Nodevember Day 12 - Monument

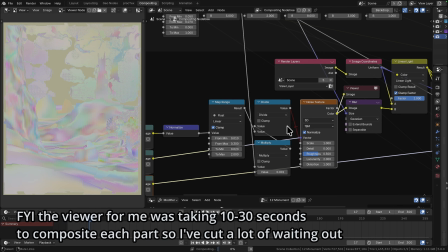(3:33)
Now there is an additional bit of logic here to scale all of this based on the depth into the scene because as you can imagine if
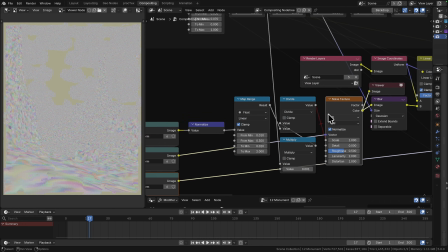(3:41)
we're working completely off the scene position for our vector into the noise everything which is up close is going to be bigger than everything further away obviously because this is based on the uh the distance from the camera things get further away they get smaller
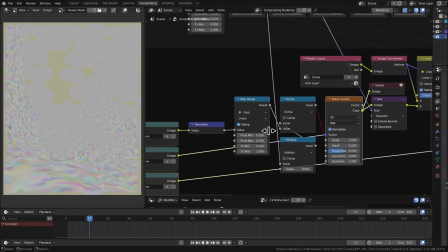(3:55)
what i wanted it to do was look as if it was all the same size because it needed to look as if it had all been painted by somebody who was looking at a piece of paper so a 2d interpretation so all of the the decisions about curvature and line thickness and things like this all need to be done
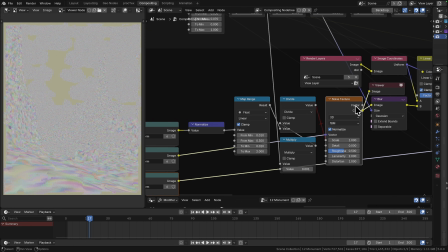(4:10)
from the point of view of a 2d image rather than going into 3d space so we have a little bit of logic here where we're just dividing our
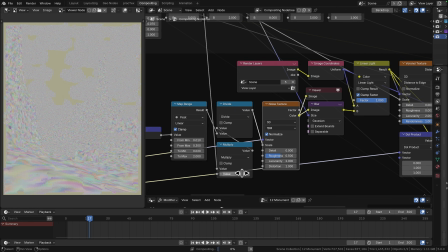(4:18)
scale value which is what this multiply is by the depth into the scene and that allows us to make sure that our foreground and distant land have
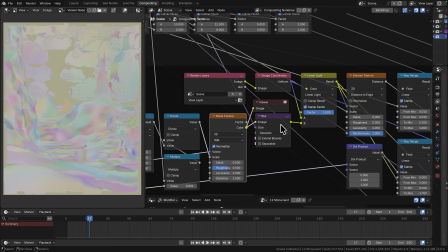(4:28)
approximately the same scale on that noise texture i had some issues
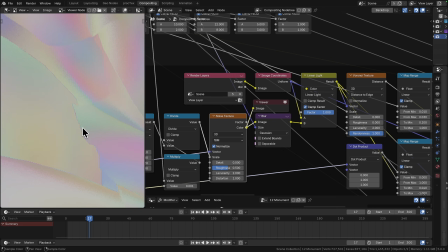(4:33)
uh i'm not sure it's going to be particularly visible in here but there is
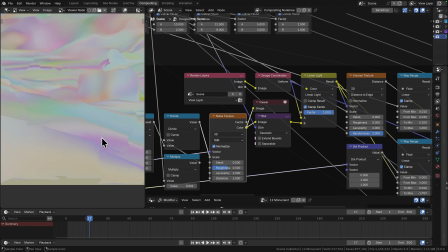(4:37)
some striping that you notice up close when you start putting filters on these you can see it a little bit here so it looks like a bit depth issue
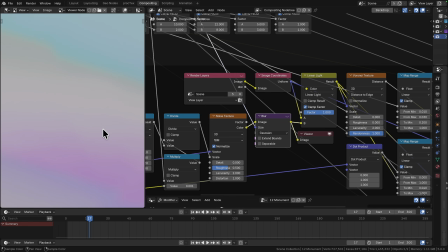(4:47)
but i'm just going to use this blur node to get rid of any of that and we've got quite a high blur on here
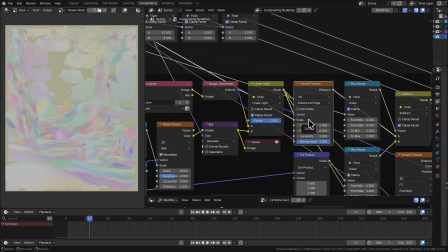(4:52)
just to get rid of any of those steppings the next thing to do because i want to be working with Voronoi is to create some coordinates for that
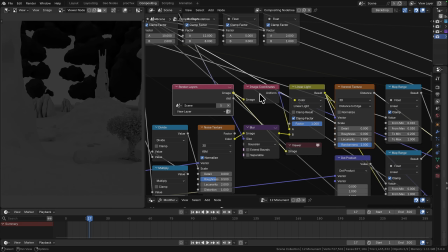(4:59)
so i'm using it looks like i'm rendering the scene here but all i'm actually using that for is the image coordinates and i could take
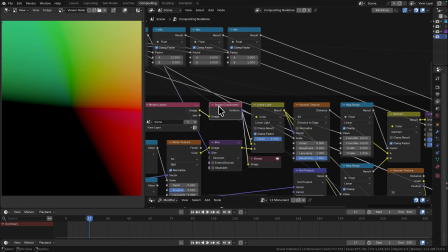(5:06)
that from any other socket it doesn't have to be the image one here and so this image coordinates node uniform this is going to give us just a
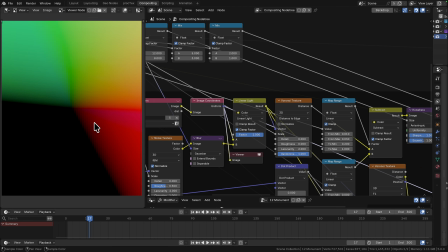(5:13)
starting at zero and then increasing away from the center so i'm taking my coordinate space and i'm doing a linear light by the noise texture
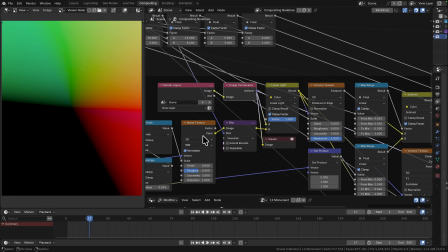(5:21)
and what that allows us to do is to push i've talked about this in a lot of different tutorials before but essentially linear light will add anything above 0.5 and subtract it below 0.5 So when we add our noise texture into this,
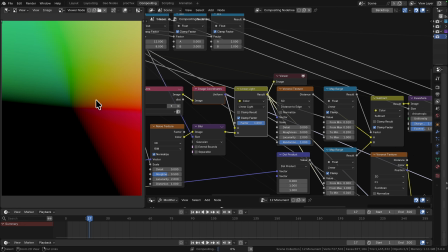(5:34)
we're essentially distorting all of these coordinates Which when we then use those on the Voronoi gives us a really nicely distorted Voronoi.
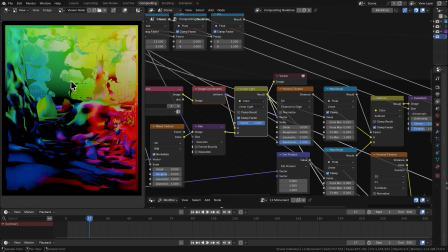(5:42)
So these are our coordinates You can see that they've all been mangled, but you can see all of the spatial stuff from our dApp
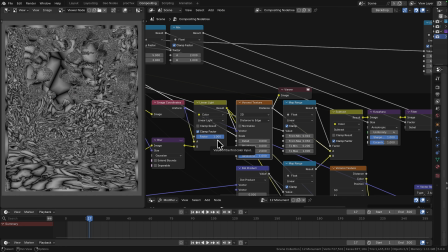(5:50)
Put this into the Voronoi coordinates and now we have a distorted Voronoi that follows
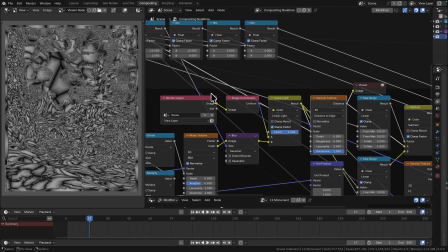(5:56)
Well, it's sort of in screen space because we're using these image coordinates but it's also being distorted as it goes into the scene
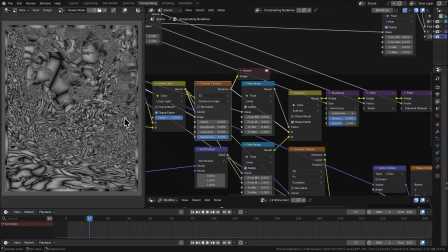(6:04)
so it's a bit of a mix of both things then we're taking the distance from this distance to edge into a subtract and this is where we're using our normal
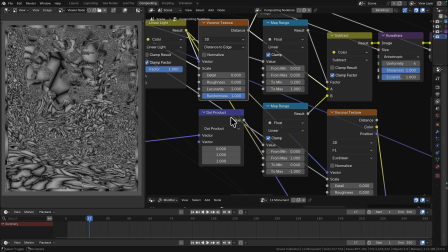(6:13)
from the scene so I've got my normal against the vector 011 so that is
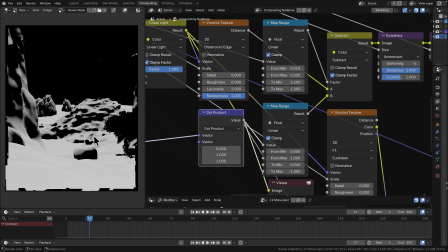(6:19)
forwards in the y-axis and up in the z-axis so you can see we're casting some of these dark shadows
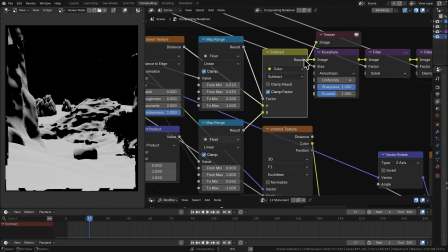(6:27)
against geometry that points towards us, manipulating the value and then subtracting it from that Voronoi texture.
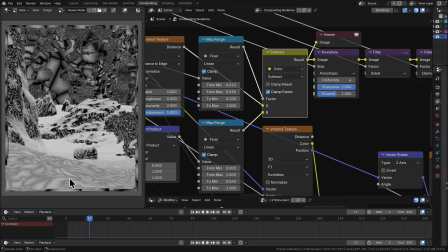(6:34)
And that allows us to block in some of these areas where we want a little bit more clarity, a little bit more peace, a bit more resting. So that's on the upward facing stuff. It just looks a little bit smoother so our shadows are going to be where all of the detailed line work is.
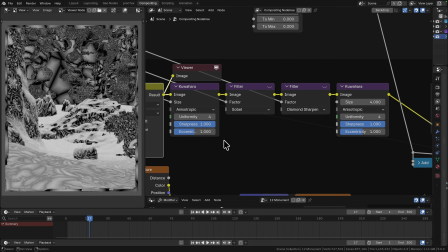(6:46)
And then comes the filters. This is basically where the magic happens. So this obviously looks rubbish at this point. But if we take a Kuahara, which is going to essentially take patches and make them all similar within some radius.
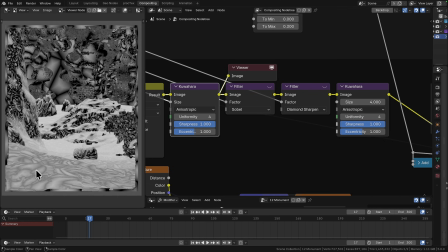(7:00)
So you can see when we do this it's going to make it look a little bit more blotchy, so there we go. It doesn't make such a big impact on the foreground where it's up close, but if we zoom in on any of these
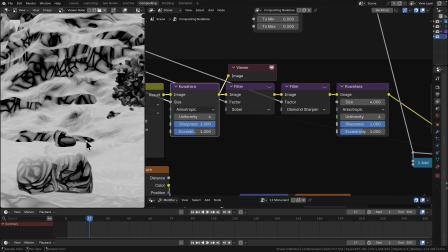(7:10)
you can see that we're beginning to get something here, some interesting shapes,
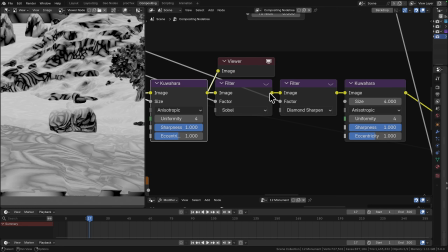(7:15)
and then what we can do is we can put this through a filter, which I'm using a Sobol. the Sobel filter is essentially like an edge detection so you can see that
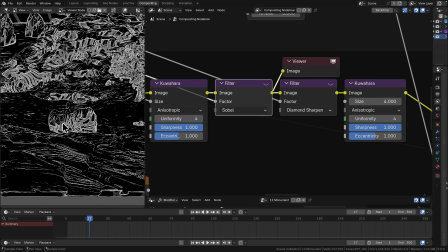(7:24)
we now have anywhere that is detected edges we have like really high really hot highlights and then anywhere that we had
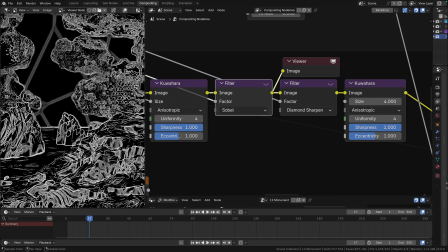(7:30)
big spaces of similar it's just left it black.